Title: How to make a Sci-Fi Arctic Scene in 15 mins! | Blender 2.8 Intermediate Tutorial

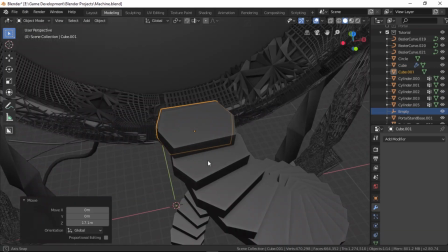And for the stair that leads into the gate, I edited the base model a little bit and removed the modifier.
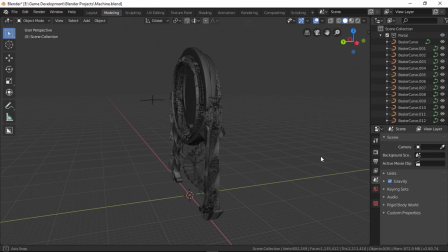After making all those pieces, we will have something that looks a bit like this. Now, let's check it out in the camera.
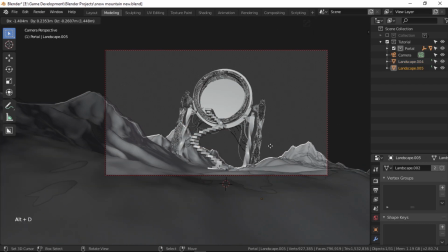It looks pretty good, but the scene feels pretty empty since we don't have anything in the background. So let's make a few instances of this terrain by hitting Ctrl D on the keyboard and moving it where it fits in the background. Make sure to scale and rotate them to make them unique and seem less repetitive.
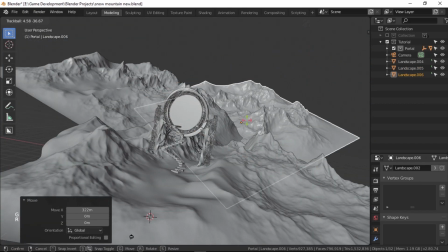That's pretty much it for the modeling side of the scene. Now let's move on to adding the basic lighting and all the materials.
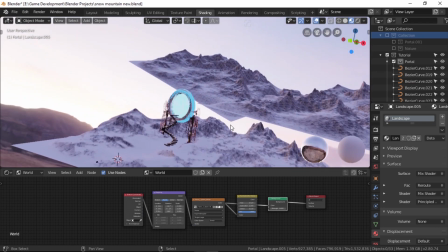Before I go into the materials, which is going to be the longest part, I quickly wanted to give you an overview of the lighting.
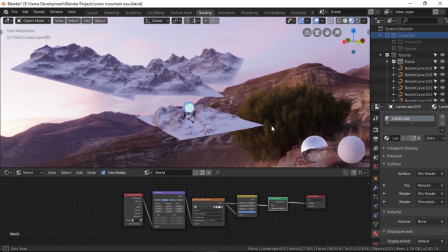First of all, I have the super simple Kiara 1 Dawn HDRI as the environment lighting,
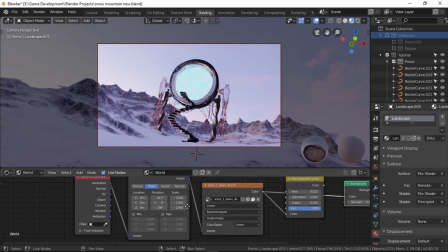which is also very overused by a lot of people for some reason. I'll leave a link to this HDRI in the description if you want to check it out.
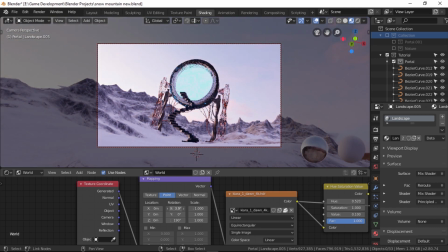Okay, so we have this HDRI connected to a mapping node using generated texture coordinate.
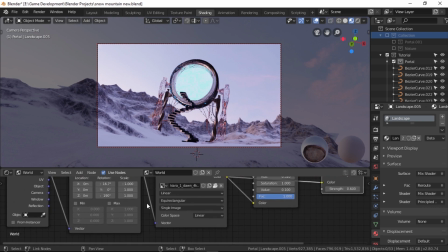I rotated it around to get a clear sky with some light leaking in from the left. Then I used this hue saturation value node to set the tone a bit better.
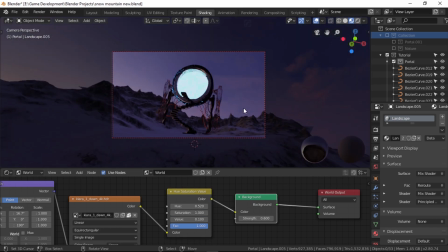After that, I set the strength to about 0.6 to get this evening sort of look but I added volumetrics later so this step really
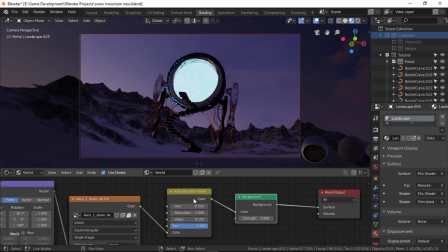doesn't matter much in my opinion but it's always nice to fix things from the beginning after that i added a cube and scaled it up to cover the
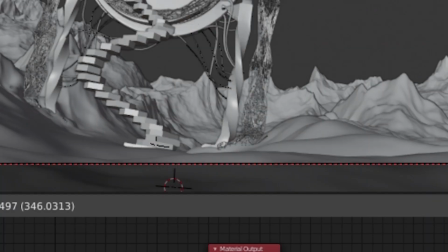entire scene then i added a material to it and added a principal volume node and i connected it to the volume input in the principal shader
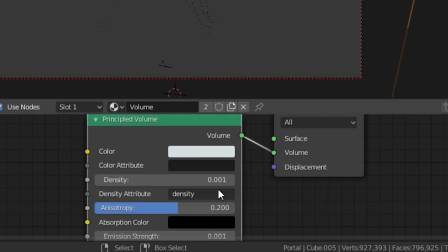then i put the density at around 0.001 and this would drop it to 0.2 to stretch out the light rays a little bit and use
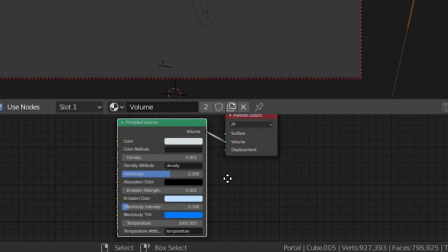an emission of around 0.001 as well to get that foggy and
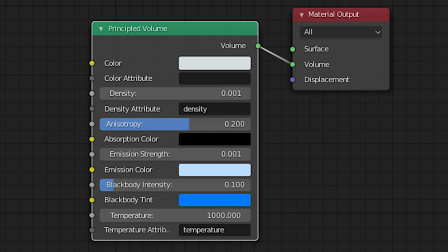hazy kind look here are all the settings that i used the
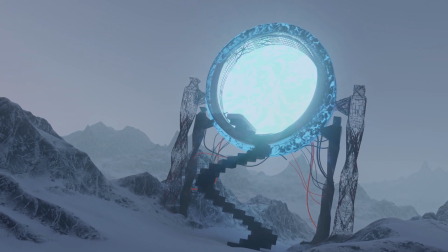lighting in the scene is pretty simple most of the other lighting comes from the materials of the portal itself so let's take a look at the materials now let's
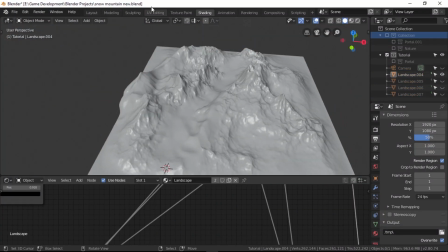hide the portal for now as we're going to take a look at the terrain's material first the material might look a bit confusing at first but if
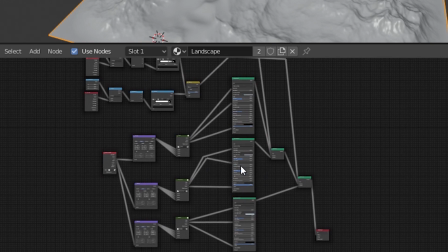we look at the individual parts of it it would make a lot of sense also if you want this whole package along with the blend file
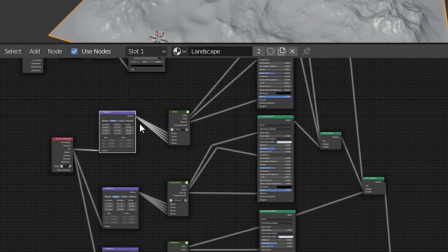and all the models materials and lighting setup i'll leave a link in the description to where you can download it you don't have to download it
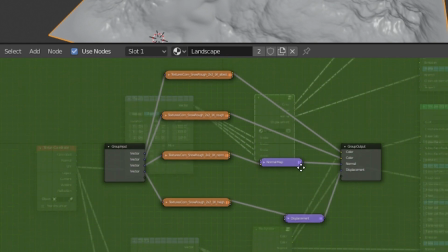to follow this tutorial but if you want to support me and also are curious to break it down and use anything of the scene yourself you can
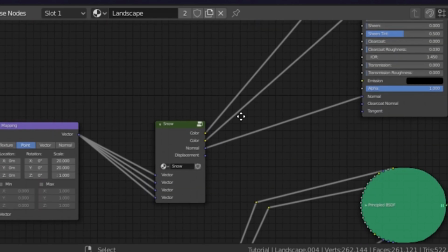check it out okay so first we simply have this principal shader with all these nodes attached to it for the textures this is duplicated
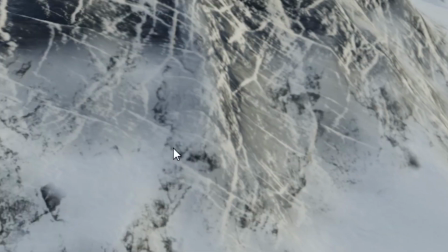three times for the textures of the rocky part at the top of the mountains the snowy rocks in the middle and the snow at the bottom Let's take a
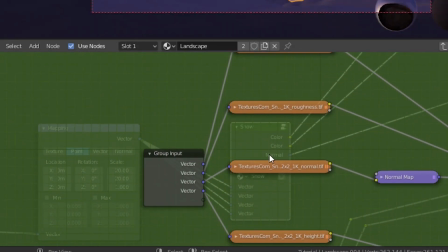look at the snow one first. We have this node group here which contains the albedo, roughness, normal and also the height textures for the snow.
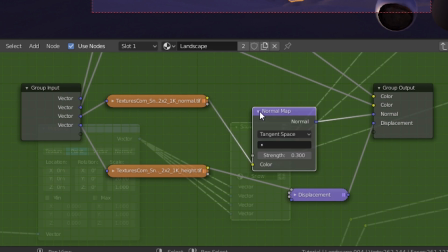I didn't use the height texture at the end but you could easily use it with the displacement node if you want to.
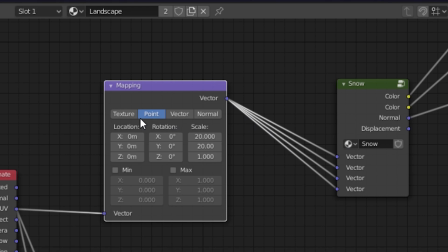These textures are hooked up with the mapping node which I used for tiling the textures across the whole landscape.
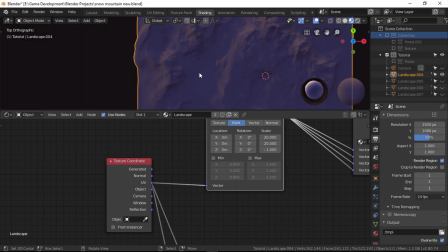This mapping node is using the UV coordinate for this object. I unwrapped this landscape model very simply by just going to the top view,
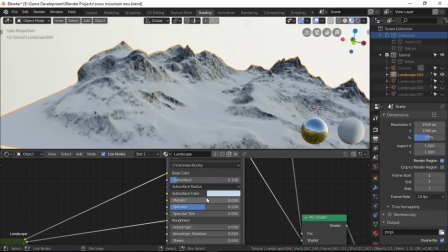selecting everything and hitting u project from view then i set all the parameters necessary for the principal shader to
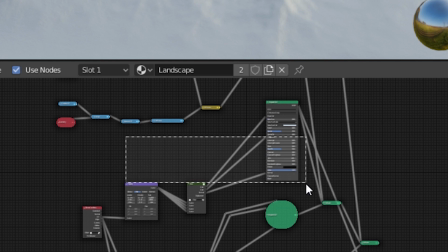make the snow look like what i wanted it to after that i duplicated this whole setup twice except the output
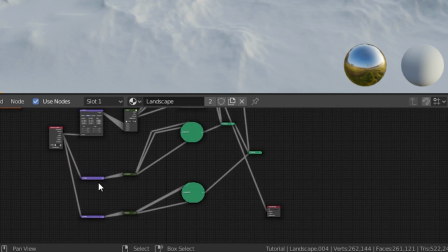node and the texture coordinate node for the rocky snow and the rocky mountain textures make sure to hit this little icon next to the name
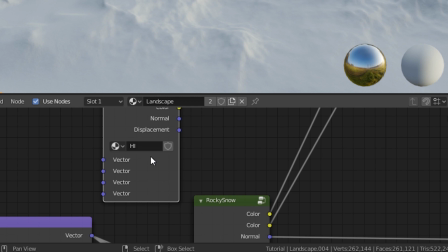of the node group each time you duplicate it to make it unique and then you can change the textures to the textures that you want Also,
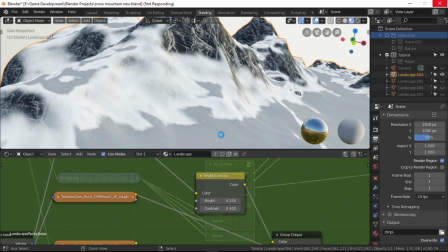make sure to tweak some of the parameters of the nodes to make it look the way you want it to.
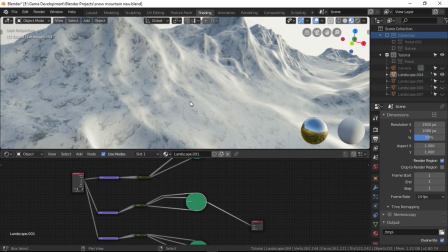As our materials are now set up, we need to define where those textures are actually going to be applied.
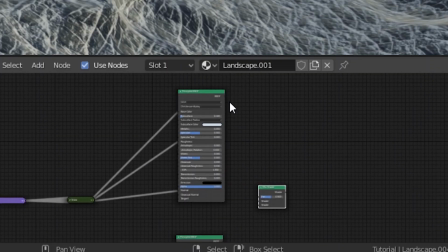And to do that, we need to make height masks. Let's first mix both of the shaders by using a mix shader node.
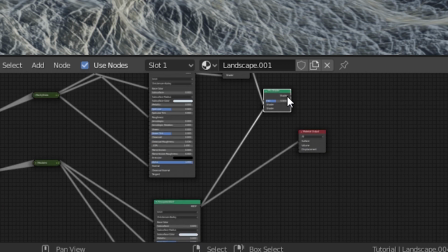Make sure that you don't touch the factor input just yet. Just duplicate this and mix the third one with the first mix shader and connect this one to the material output.
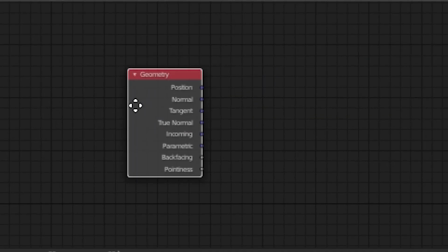Let's first add a geometry node to get all the vector info out of this mesh. Let's add a combined XYZ node to make our lives a bit easier.